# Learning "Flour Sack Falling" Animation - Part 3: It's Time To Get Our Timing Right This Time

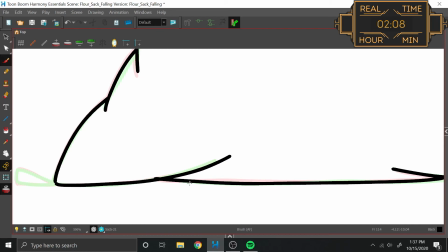You know what I'm just realizing here now? I've been redrawing this body over and over again when it doesn't always actually make any movement.
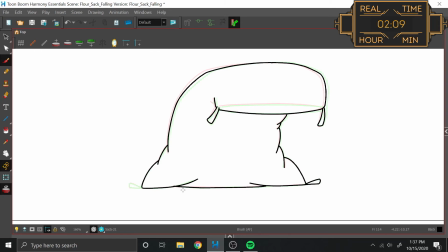I need to get better at learning of what are the parts of the body that I can copy paste over and then just erase away what needs to be changed.
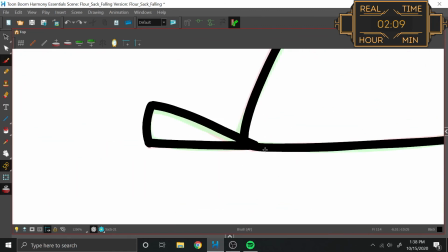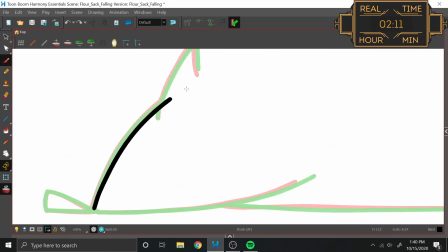Alright, now either side of it. Well, you know what? Let me try doing that, since I just talked about it.
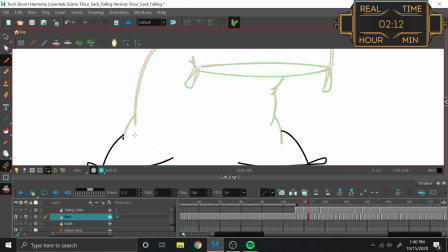Alright, one less thing I have to draw.
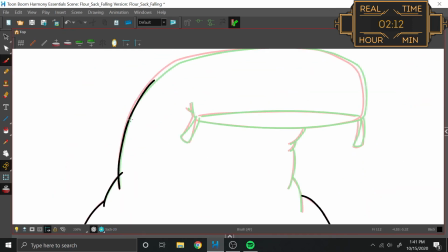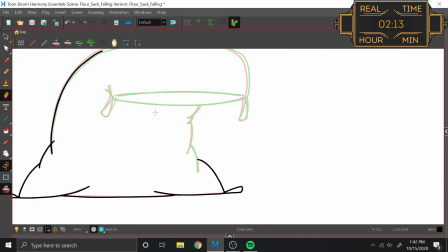Oh, I forgot to take easing into account when doing my timing. Oh. Okay, well that didn't mess up anything. This is the first segment that would take that into account, so that doesn't actually get in the way of anything.
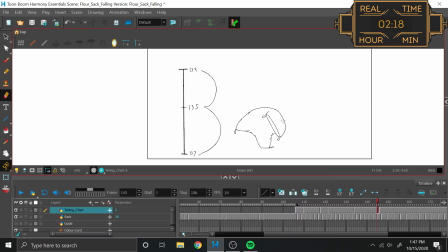I'm just happy that I noticed it. So, this is the one that needs work. I'm pretty sure.
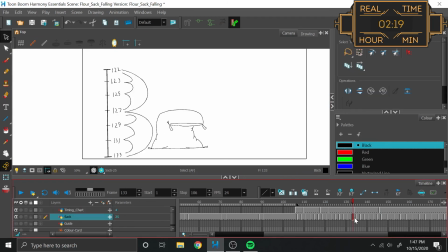So this segment from here, which is the furthest to the stage right, to here, which is the stopping point before the hesitation, is going to be 134 to 145. Okay, so now we have equidistant keyframes, and that means that everything's moving at the same speed.
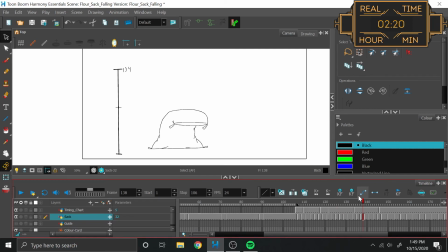That doesn't create motion! Oh! So how do we fix this? Ah, I know what we do. Let's delete this one, extend this one. That way we've added a frame between these two, which makes it slower, and we've removed the frame between these two, making it faster.
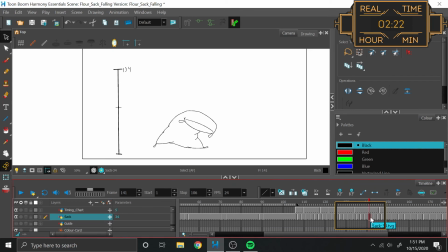Okay, so we want then this to be the middle-most frame because it's when we're going the fastest. So we want to be slowing down on either side of this, and we want to be slowing down at the same rate. So if this is the middle, we go 3.5. So we want 3.5. There it is, there it is, there it is.
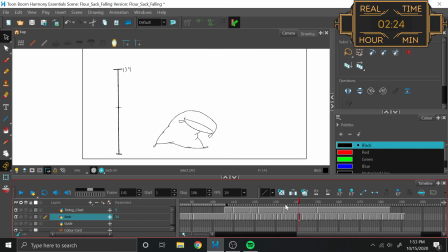Great. Alright, now let's redo the timing chart for this. Right, so this middle is 141, and does that still start on 134?
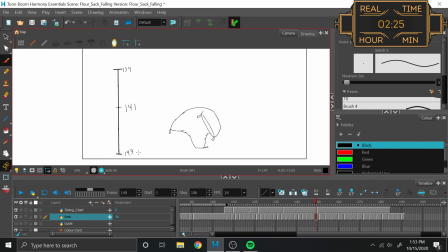It does. Only now, we end at 149, and then we want... Oh, I know what I want to do. So that's going to be half, then
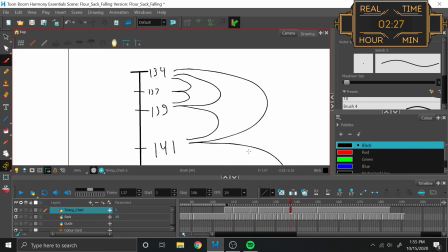139 should be half of that, 137 is half of that, and 135 is half of that.
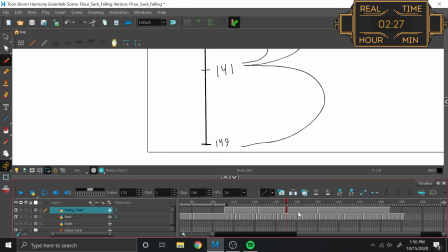And the same is true on the other side. There it is. That's what I want. Now let's just make sure that this logic is following on the other side properly. Yeah, there's really nothing to be done about that one.
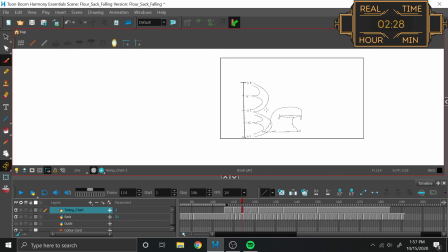Admittedly, I could have had 115 and 111 favoring, but it's such a small distance no one will ever know or care. For this one, however, I can do this better.
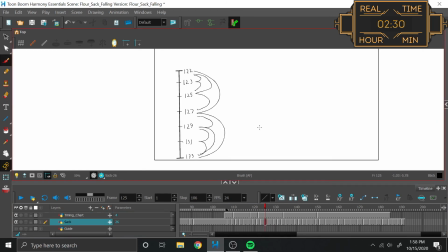There we go. Or actually, I guess if I wanted to make it more professional.
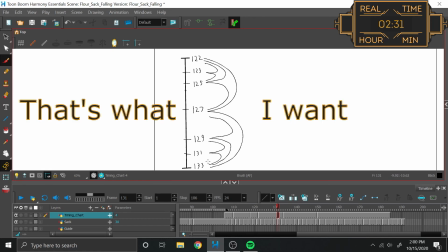Spread it out a bit more. That's what I want. That's what I want. Which now begs the question, was this done properly? I'm just going to go with a resounding no. This is everything being equally spaced. So no. No, this was not done right in the slightest.
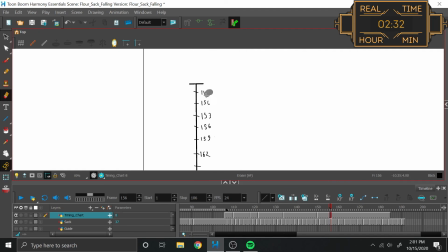Okay, so I want this to be an ease in, because we start going slow and then pick up speed. So we start on 150 and end on 184. I think again, actually.
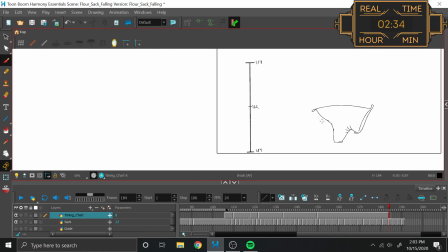That's where we were the first round we did this. But anyways, our middle, let's see. No, we don't want to do it the middle. Because we're just going to do a crap ton of halves all the way across. And we want to start from the back and go forward if we want to be picking up speed.
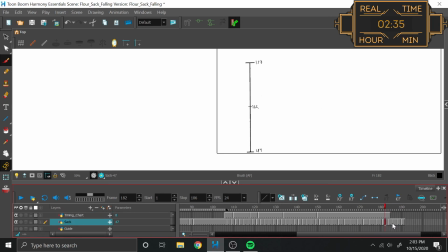So we want this frame to be halfway between the last one and the first one.